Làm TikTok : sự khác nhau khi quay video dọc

Dù là quay dọc camera hay là quay ngang camera xong rồi drop đi hai bên để lấy video dọc á Thì bạn vẫn sẽ phải tuân
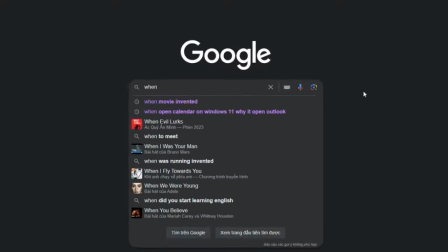5s
theo một số cái nguyên tắc về mặt bố cục Phim ảnh có lịch sử hàng trăm năm rồi và nền tảng video, nền tảng bố cục khung hình cũng từ đó mà hình thành Và tất cả những cái kiến thức đó thì đều phục vụ cho khung hình ngang, thậm chí là rất ngang Vậy đối với video dọc thì bố cục nào sẽ là đúng, bố cục nào sẽ là niên dùng Có cách nào để quay được một cái shortwave mà lấy luôn được cả ngang và cả dọc hay không? Mình đã dành ra nhiều ngày để mà xem các thể loại video dọc từ vlog, sitcom, phim cho tới video review, phim travel Thì mình thấy quay video dọc thực ra nó cũng không khó lắm Mà thậm chí có một số điểm nó còn lợi thế, nó dễ quay hơn là video ngang nữa Và đây chính là những thứ mà mình đốt kết được
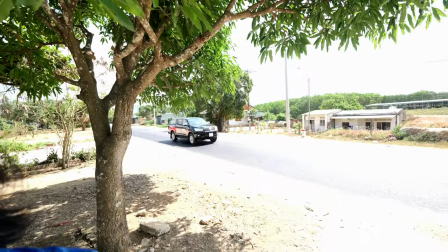Phần lớn thế giới này được hoạt động trên mặt đất theo chiều ngang Con người đi bộ, xe, cộ, đi bộ,
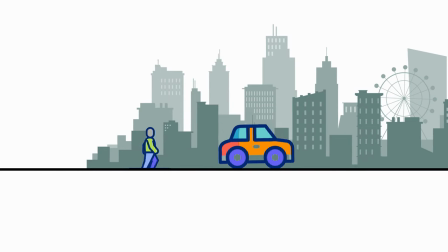56s
những cái tòa nhà trải trên mặt đất Những cái hoành động thì đều đứng trên mặt đất và trải dài theo chiều ngang Chính vì vậy việc lựa chọn một cái bố
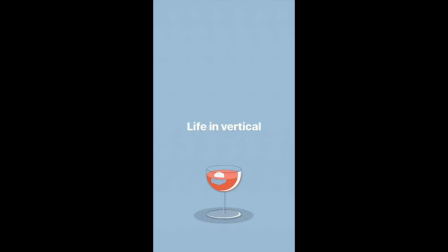62s
cục để quay video dọc nó là một cái thử thách Nhưng có nhất thiết mọi thứ sẽ phải cao lên khi mà chúng ta quay dọc hay không? Mình thì cũng chỉ mới chơi TikTok được có một thời gian gần đây thôi Cũng làm một số video clip dọc thôi Nhưng mà khi mở điện thoại ra
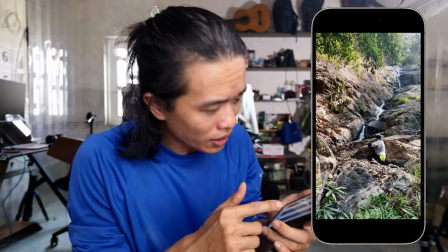74s
thì mình trần nhận ra Ôi trời ơi trong điện thoại mình có rất là nhiều video Và mình đã quay với lại bố cục dọc và thậm chí là nó đẹp nữa kìa Thì thực ra là từ lúc sử dụng smartphone là mình đã bắt đầu quay video dọc rồi
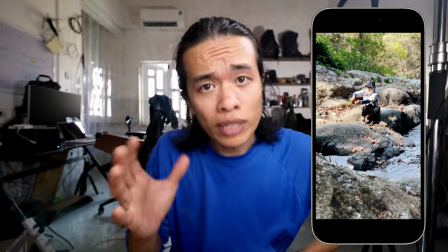85s
Thứ mà mình nhận ra đó là thay đổi ngôn ngữ kể Chúng ta có thể chọn những cái khung hình thể hiện chiều cao,
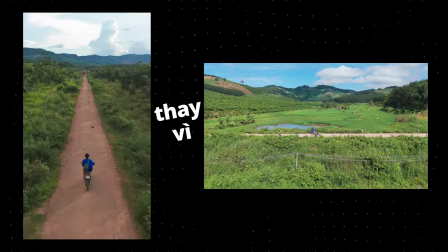91s
chiều sâu thay vì là chiều ngang Khung hình dọc thì phù hợp với những ngôn ngữ kể,
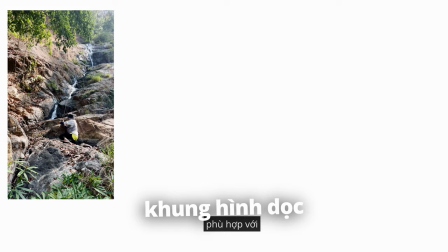96s
những cái từ ngữ mang tính cao như là một cái ngọn thác cao Một cái ngọn núi cao, một cái tòa nhà cao tầng cao, một cái cây cao Còn khung hình ngang thì nó lại thể hiện những thứ mang tính trải dài rộng hơn như là Những cái dãy
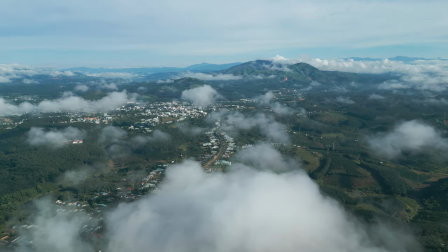109s
núi trải dài minh mang hay là biển trời mây minh mông hay là những cái cánh rừng bạc ngang Quay dọc
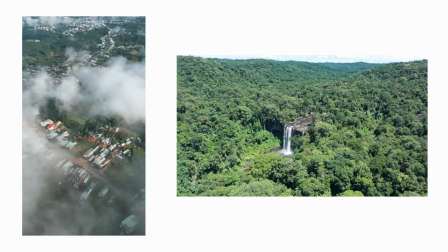116s
hay quay ngang thì nó đều có những thế mạnh riêng cho mỗi cái kiểu quay Và nó thể hiện tốt nhất cho những cái nguồn ngữ kể của dọc cao hay là ngang, rộng, trải dài Ở video trước thì mình có đề cập tới việc là quay khung hình ngang để crop đi hai bên để thành khung hình dọc Đó thực sự là có thể làm nhưng nó chỉ phù hợp với những dạng quay vlog Những cái dạng quay mà ngồi nói chuyện như thế này mà không yêu cầu nhiều về mặt bổ cục Bởi vì thực tế thì khi mà quay khung hình dọc á Thì chúng ta sẽ phải lựa chọn lại cái cách nhìn Lựa chọn lại cái ngôn ngữ kể Để có thể thể hiện rõ nhất cái câu chuyện Cái ngôn từ, cái ý niệm, cái thông tin Mà mình muốn kể, muốn truyền tải Thông qua cái hình ảnh để người xem Nhìn thông qua thị giác và cảm nhận được và hiểu được Ví dụ như
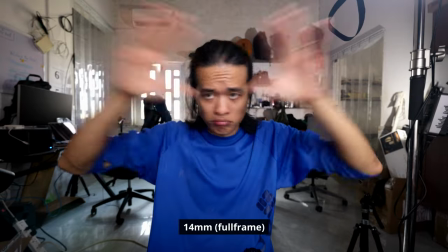156s
đây là một cái góc quay ngang Mình dùng góc rộng thể hiện chiều ngang Một căn phòng nhỏ
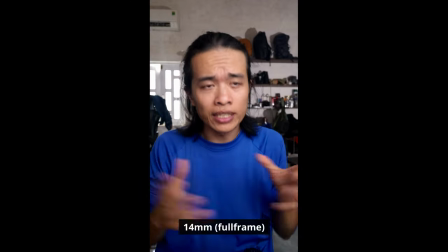162s
Nhưng mà nhìn rất là rộng rãi, chứa được rất là nhiều đồ Nhưng nếu mà mình drop đi Thì chúng ta sẽ không còn cái cảm giác rộng rãi đó nữa Kể cả là có thay đổi góc quay,
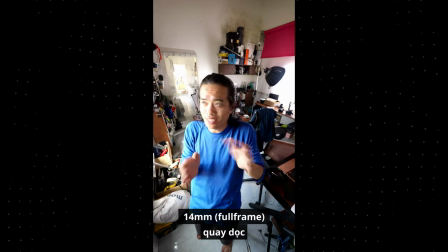170s
lựa chọn góc khác đi nữa Thì cũng rất là khó để mà minh họa một cái chiều rộng theo bề ngang Bằng cái khung hình hẹp Muốn
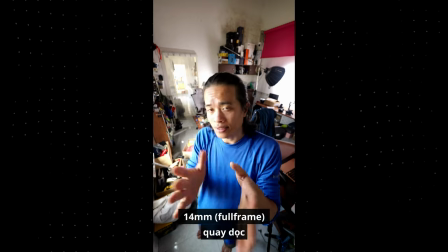176s
nói nó rộng nhưng mà lại dùng cái khung hình hẹp á Thì nó rất là khó Ngoài chiều cao thì khung hình dọc còn diễn tả
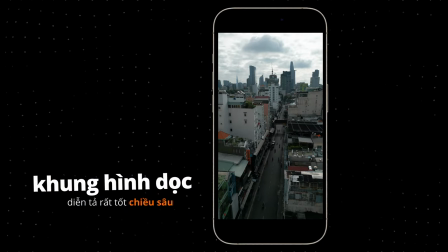182s
rất là tốt Liên quan tới chiều sâu Một cái con đường sâu hunh hút Hay là một cái con đường mà nhân vật đi xa
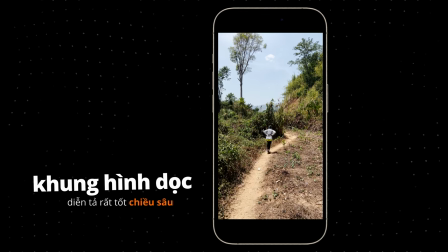188s
ra hoặc là đi gần lại Và chúng ta có thể dùng len góc rộng để có thể làm cho cái con đường đó nó sâu hơn Nó xa hơn, nó hút hơn Nên có thể chốt lại là những anh em nào mà quay tiktok Quay mà cần bố cục rõ ràng Phục vụ cho nền tảng video dọc trên điện thoại Thì nên quay dọc luôn Còn những anh em nào mà quay vlog hay là những cái mà phục vụ cho nhiều nền tảng Thì ok, không cần quá quan trọng về bố cục Thì có thể là quay ngang xong rồi crop dọc Cũng phải nhắc lại là nếu mà anh em xác định là quay tiktok, facebook, youtube sort Hay là những cái nền tảng mà làm video dọc luôn á Thì anh em nên quay camera dọc luôn Nó sẽ là lợi thế nhất Tất nhiên nó cũng sẽ có một số điểm lưu ý mà chút xíu mình sẽ nói Nhưng nếu mà anh em vẫn còn đang phân vân lúc ngang lúc dọc Thì đầu tiên là anh em chọn các cái setting mà có cái tỷ lệ vuông Ví dụ như là 3-2
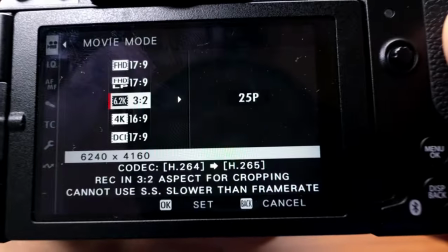237s
hay là 4-3 trên một số cái camera nó có hỗ trợ Để chúng ta lấy được cái góc rộng nhất cả về ngang lẫn về dọc